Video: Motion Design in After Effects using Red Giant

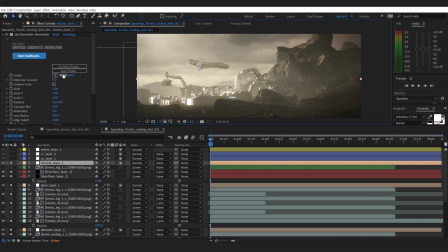20:39 You can also create inside After Effects with Ridge Universe chromatic aberration. It's very useful. I always use it in my production. You just drop it on top of the composition and everything looks better.
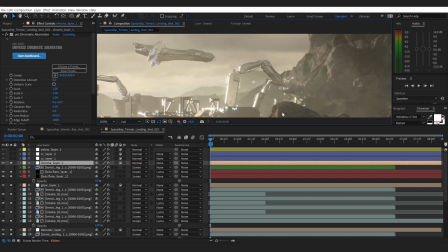20:55 And also it helps to smooth some of the render imperfections. For example, here I had this ground,
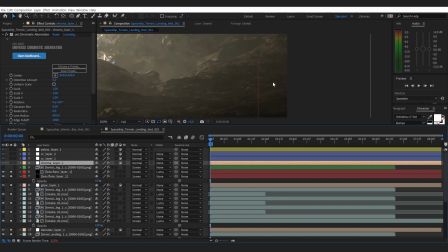21:03 but it looks, you could see this bump texture. It didn't look too good, so I decided also to use this chromatic aberration to smooth the render imperfections,
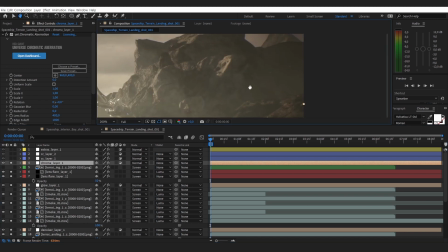21:15 so you can hide some of your bump textures and other elements of your render and hide it
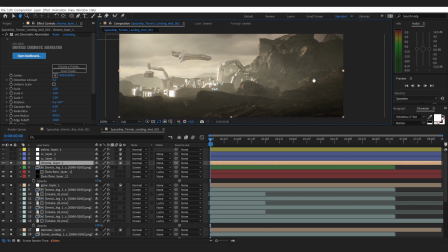21:24 behind the aberrations. So the picture looks cool, and also you can treat some of the like flaws of your render. And the final step will be color grading.
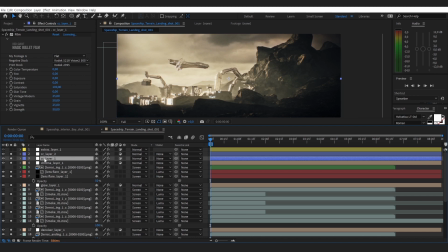21:39 Color grading is like the final touch you can put on top.
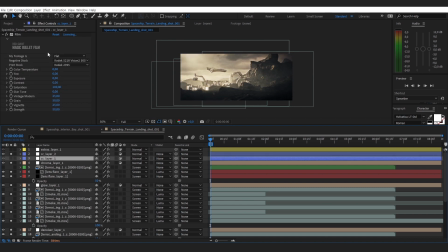21:46 So here what I had the magic bullet film. Let's start from that.
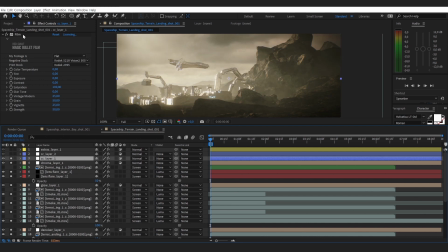21:54 So here, when we put this effect on top, Ridge and Magic Bullet Look film, we have different negative stocks, and you can choose between different presets. You can literally imitate the look of the real film,
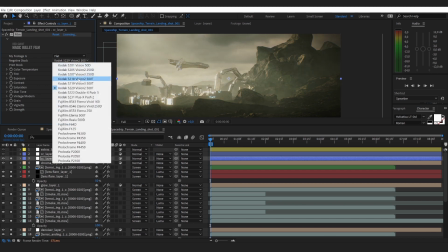22:14 and depending on what result you want to achieve, you can choose between different options.
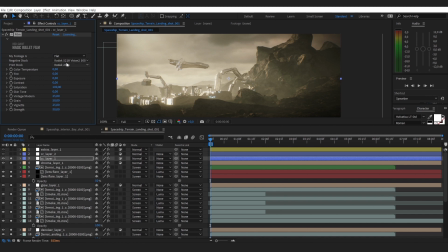22:21 So I think I'll stick around with codec 5218. This is very good.
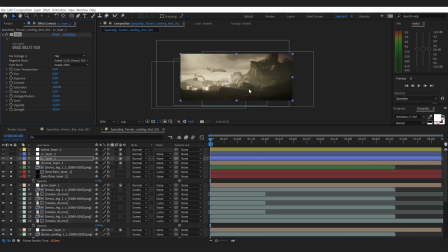22:28 It has this sandy sepia look I wanted to get for this particular scene in After Effects.
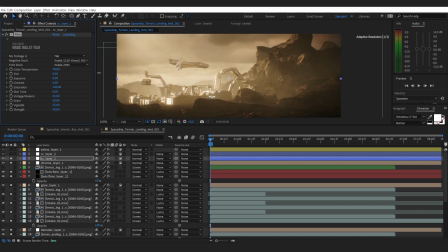22:35 You can also change the temperature, you can make it warmer, you can make it brighter. I think we also can make it a little bit warmer. So let's increase the color temperature from 0 to 10.
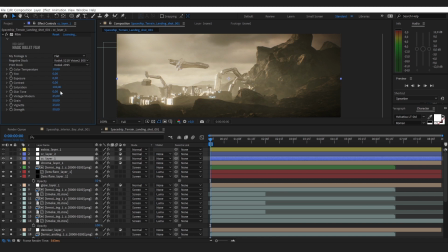22:50 Alright, I'm happy with the settings, but as I said, you always can play around, tweak different settings. You can play around with adjustments and see how it goes, because it always depends on your scene and what you have on your mind.
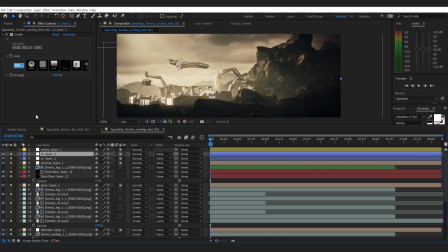23:06 The second step will be playing around with Magic Bullet Looks. It's an ultimate weapon for color grading. It's very useful. It's
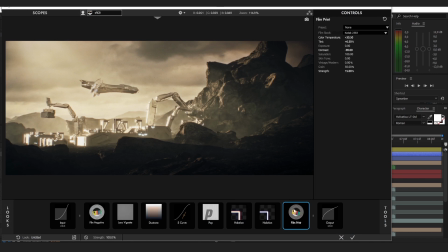23:18 a very powerful tool when you want to achieve quick color grading in After Effects. So what we have here, we have curves, we have pop. Oh, by the way, pop is very useful tool inside Magic Bullet Looks,
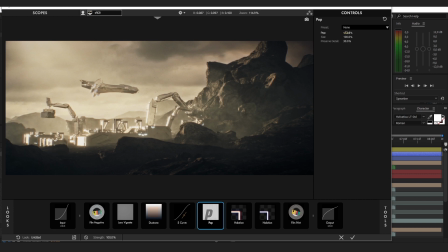23:36 because it literally helps to pop your picture, the image.
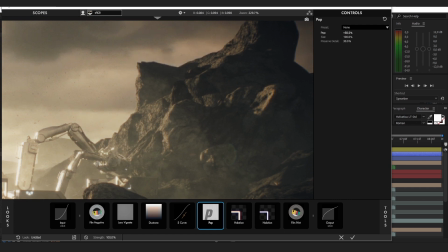23:42 So you can crank it up and bring the details, more details. So it plays. I think it works as an unsharp mask plugin in After Effects.
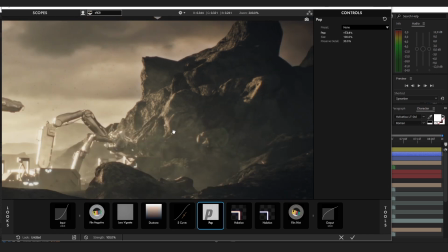23:56 It's a standard tool, but this is what you also can get in Magic Bullet Looks. But it looks much better. I don't know why, but here I use pop instead of unsharp mask, because the result is much more pleasant.
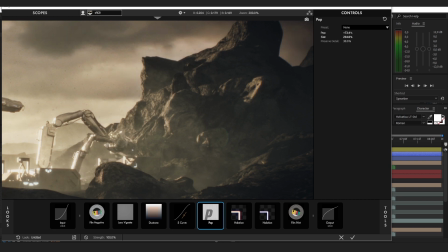24:10 You can change the size of it. It creates this feel of the HDR look from like a real camera or something you can get in color grading in Photoshop.
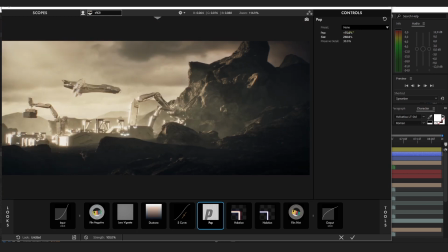24:25 But we can get that for our animated sequences. So I think I turned it down to 55. All right, looks all right.
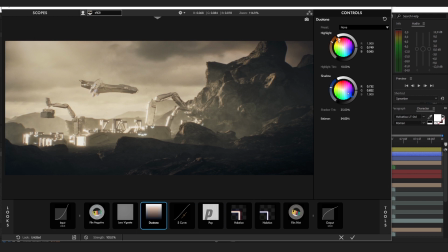24:42 So also I applied duotone. Duotone is like teal orange.